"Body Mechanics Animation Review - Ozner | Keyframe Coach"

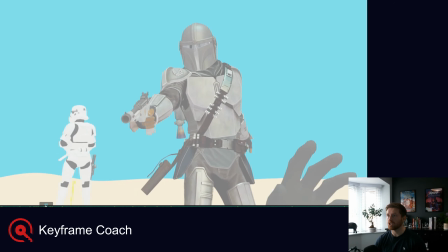(12:10)
And then I would also maybe just keep the the P coming out, just because that's kind of funny, and then maybe have him like look down, and if you're gonna do this thing, have him maybe I was acting it out, maybe go
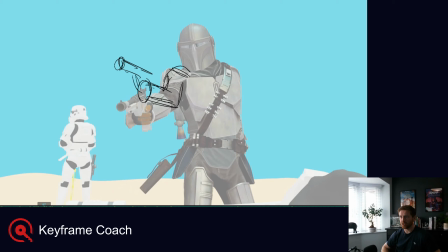(12:31)
and then do whatever business he needs to do, like, oh god, I need to get my gun out, quick. And this is like the action that you're doing does sell that, like the zip up.
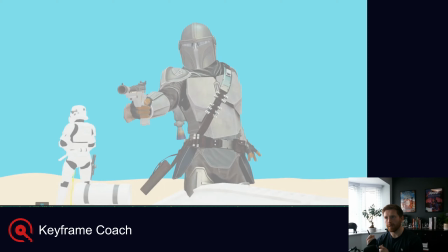(12:53)
I just think you need a little longer to hold your beats. Just let it breathe a little more. It'll just add some more comedy to that.
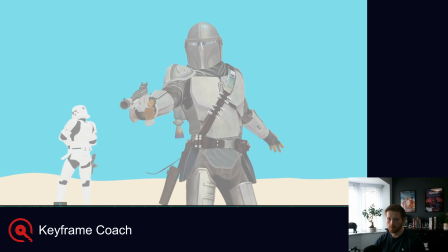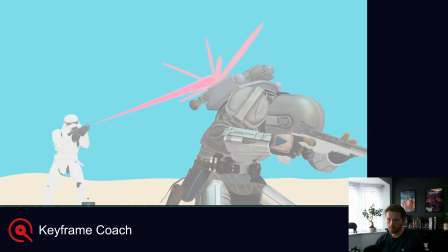And it would be nice to get.
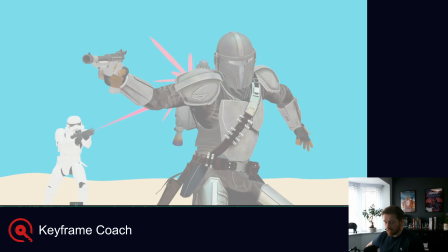(13:30)
So as he comes around, like it's like he's like, oh shit, and then he's kind of like fumbling, and then he maybe like shoots but doesn't aim properly, and he's messing it up.
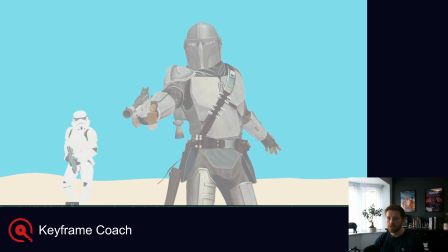(13:42)
So maybe he doesn't just instantly hit the guy, but maybe he shoots past him, which therefore makes him react,
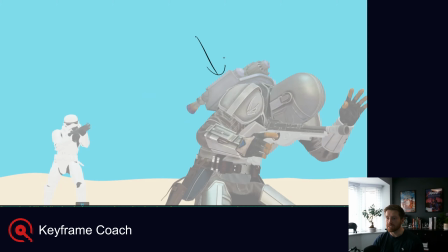(13:49)
and therefore go into this position where he's saving himself with his jetpack as a shield. Because at the moment he's just being shot on his shield, and that's kind of what pushes him.
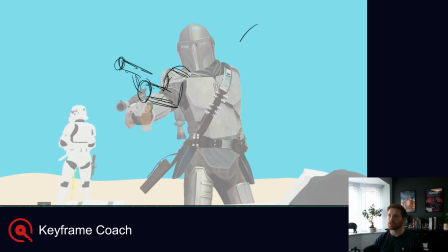(14:03)
But I feel like this guy would kind of know the situation and know that he needs to take out this other guy as well, especially if he's just coming here. Like, it seems strange that he would not have seen this guy, so he's then surprised by him.
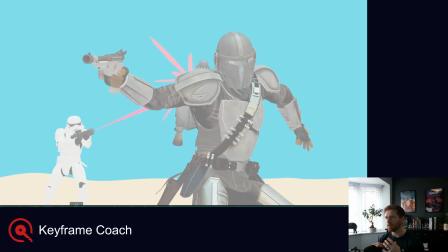(14:17)
So I think maybe that stuff needs a little bit of just a slight rethink in terms of what the characters are doing, where they're at, and what the story is.
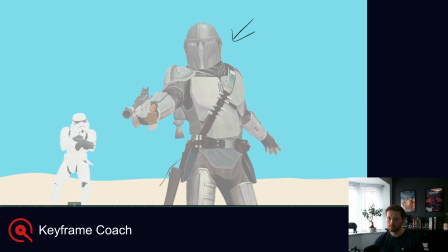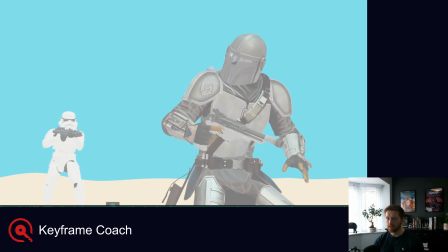(14:35)
Just a little polishy thing right here. We kind of hit a wall with this gun.
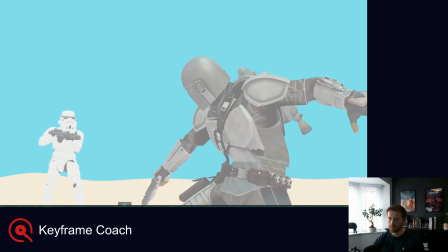(14:40)
See that? Ooh. Just kind of stands out as like a bit of a visual pop.
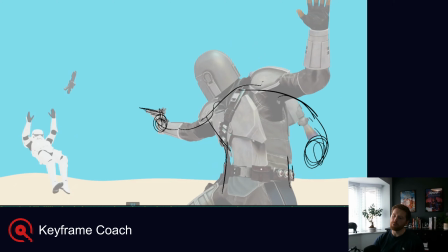(14:46)
I thought here it would be a stronger pose to have this arm kind of down in this line of action through the arms. Just because this feels a little bit like out of control as a character.
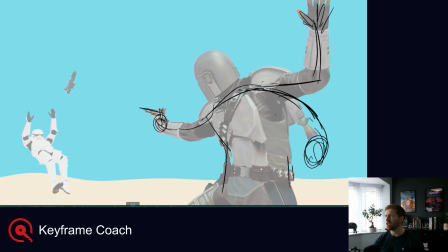(15:01)
and there's not that cohesion in the story where I'm kind of feeling like he's a character that would be out of control. So I feel like you either want to have him out of control the whole time,
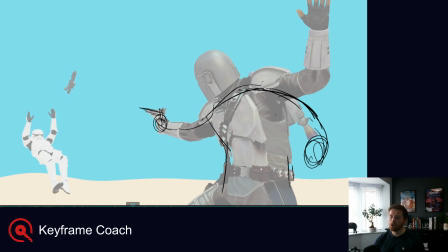(15:16)
which I don't feel that in the rest of the animation, or have him feel a bit more in control with his poses. Like, would he necessarily go and shoot his gun? Maybe not. Maybe he'd be like, oh, and then quite quickly shoot.
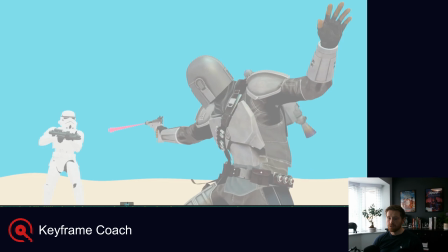(15:35)
Similar thing there with the aim and shoot. I'd probably get just a little bit of a hold in there, so it's like,
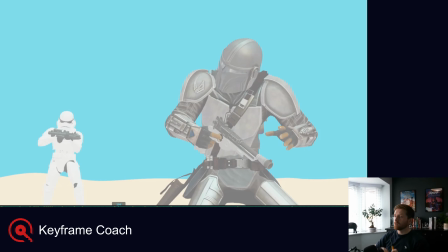(15:43)
so you just aim and then shoot, rather than like shoot as he's turning.
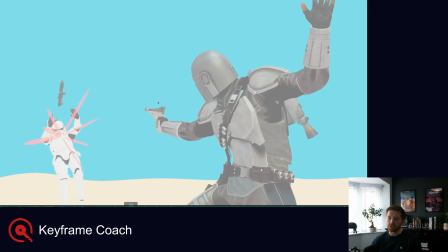(15:52)
And as he shoots, get just a bit more of that recoil on the gun.
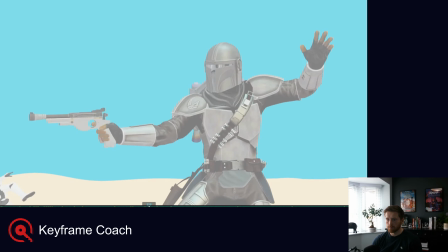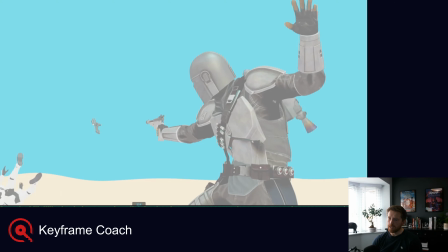(16:02)
This head turn is just feeling a little bit too complex for me. I feel like his body goes down, so then his head going up.
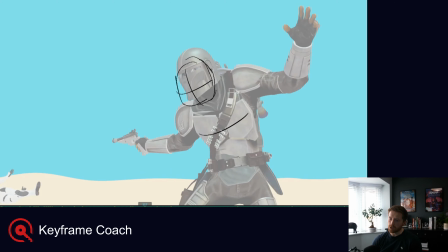(16:14)
So this goes down right here.
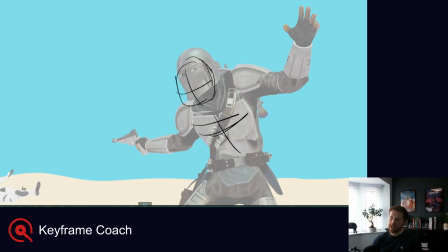(16:17)
It goes from like here to here, while the head goes from maybe here. Sorry, draw in red so it's clearer. Here to up here. And I feel like you could connect those more if you have that arc of the head also go down.
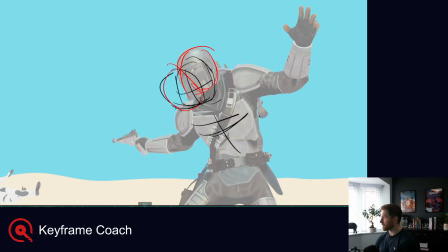(16:36)
Not saying exactly exactly the same amount. So it's like just a very boring thing, but the amount of disconnect right now is just a bit too much, where he's got his chest going down, but his head is going up.
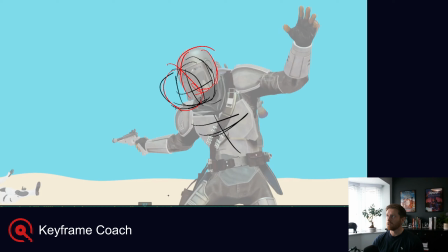(16:49)
So things are just feeling a little strained and a little bit like you've just tried to break things up, but with no real purpose in there.
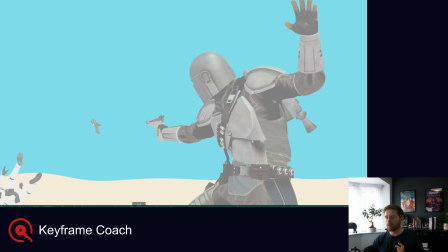(16:58)
There needs to be a reason for him to
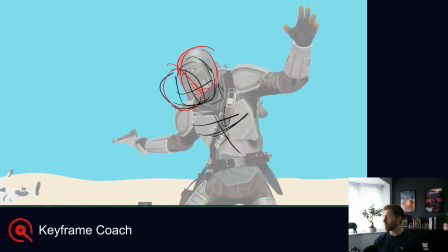(17:05)
either have his chest go down or his head go up. So if his head is coming up, like he's leading with his head, then the chest would support that and go with it.
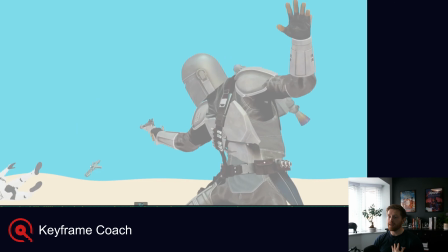(17:14)
And I do feel like that could be an option. So instead of doing this big down, I would just maybe have a little down, like you kind of have here, if I'm looking at the top of that chest plate.
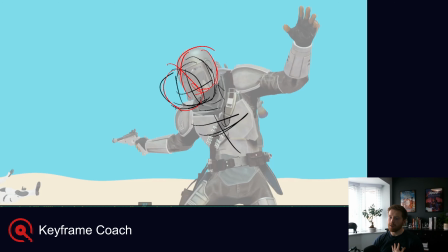(17:24)
And then through here, have that chest just start to come up. So I've drawn a lot of drawings on that frame, but the whole big note is make things feel more connected. So you don't have kind of a head going up while a chest is still going down through a whole move.
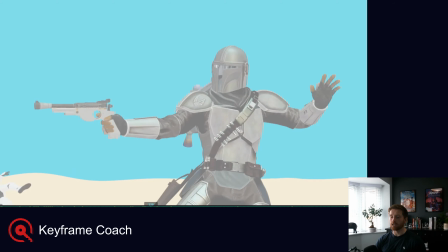(17:44)
And it's nice to break things up and change the shape for sure. Just got to make sure that there's connectivity still. And then a similar note for that arm pose is, I'm not sure that hands open are a great look for him.
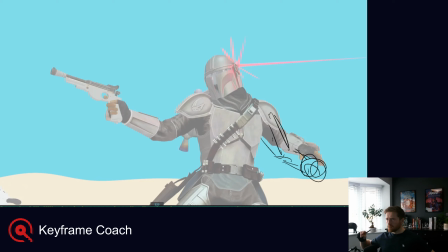(18:02)
I feel like he would be a bit more like Action Man and fist. But I also feel like this hand being so up is maybe not super in keeping with his style. Like maybe he'd be a bit more stoic and hand down. And then when we come up here, it's kind of nice that he has this reaction.
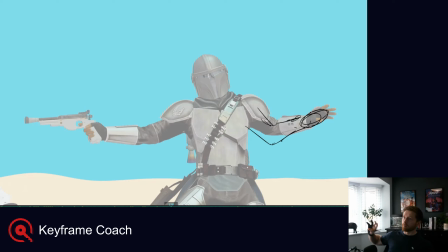(18:22)
But I still think hands open is a bit like, whoa, I'm out of control and not in charge of the situation.
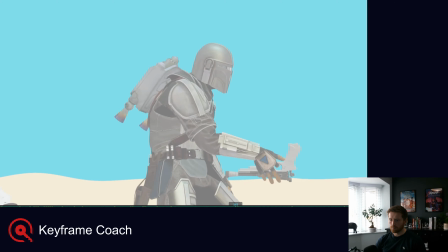I would be careful in here when you do the cool spinny stuff. Just making sure this doesn't tangent here with his armor.
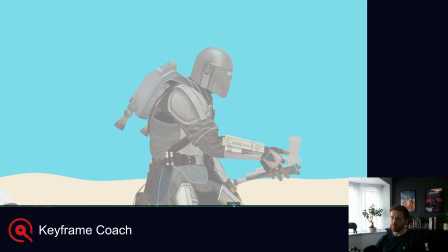(18:47)
Just making sure you keep a clear silhouette. So whether that's kind of comes back and then through here, then extends his arm just a little, just to get that gun out further, keep a clear silhouette.
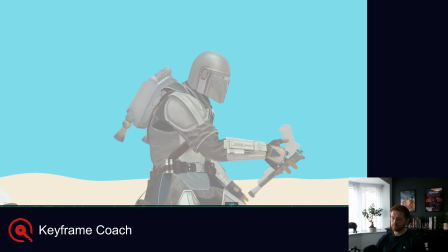And I like this stuff a lot. I love what you're doing with the smears. I think it's really cool. And the doubles as well, the multiples even.
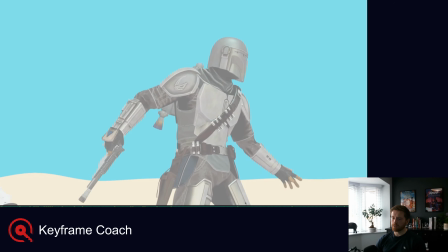(19:20)
I just feel like it's all a little bit separated right now.
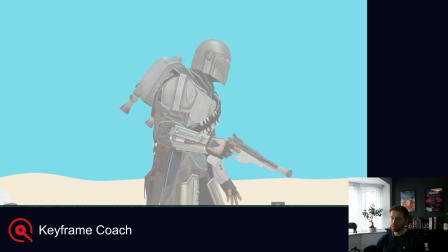(19:26)
So boom, boom, feels nice. But then he has this hold. And I feel like that might be fine. But me personally, I would like to see it like continue
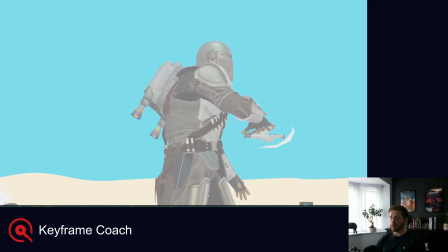(19:45)
into what you have up here and over. Just because it's feeling so like he's doing a trick and then like having a moment to think about it and then doing another trick. if this was like an action film, he would kind of like shoot his last thing and then go and
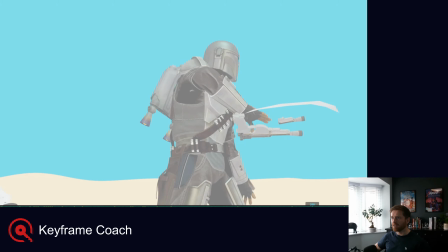(20:05)
then put it Whereas away. You know, at the moment it's kind of like put it away. It's just like the rhythm is just a little bit too broken up.
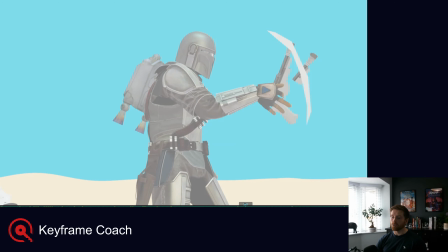(20:16)
I would personally do it so that you have a move and then a move. I think that's fine.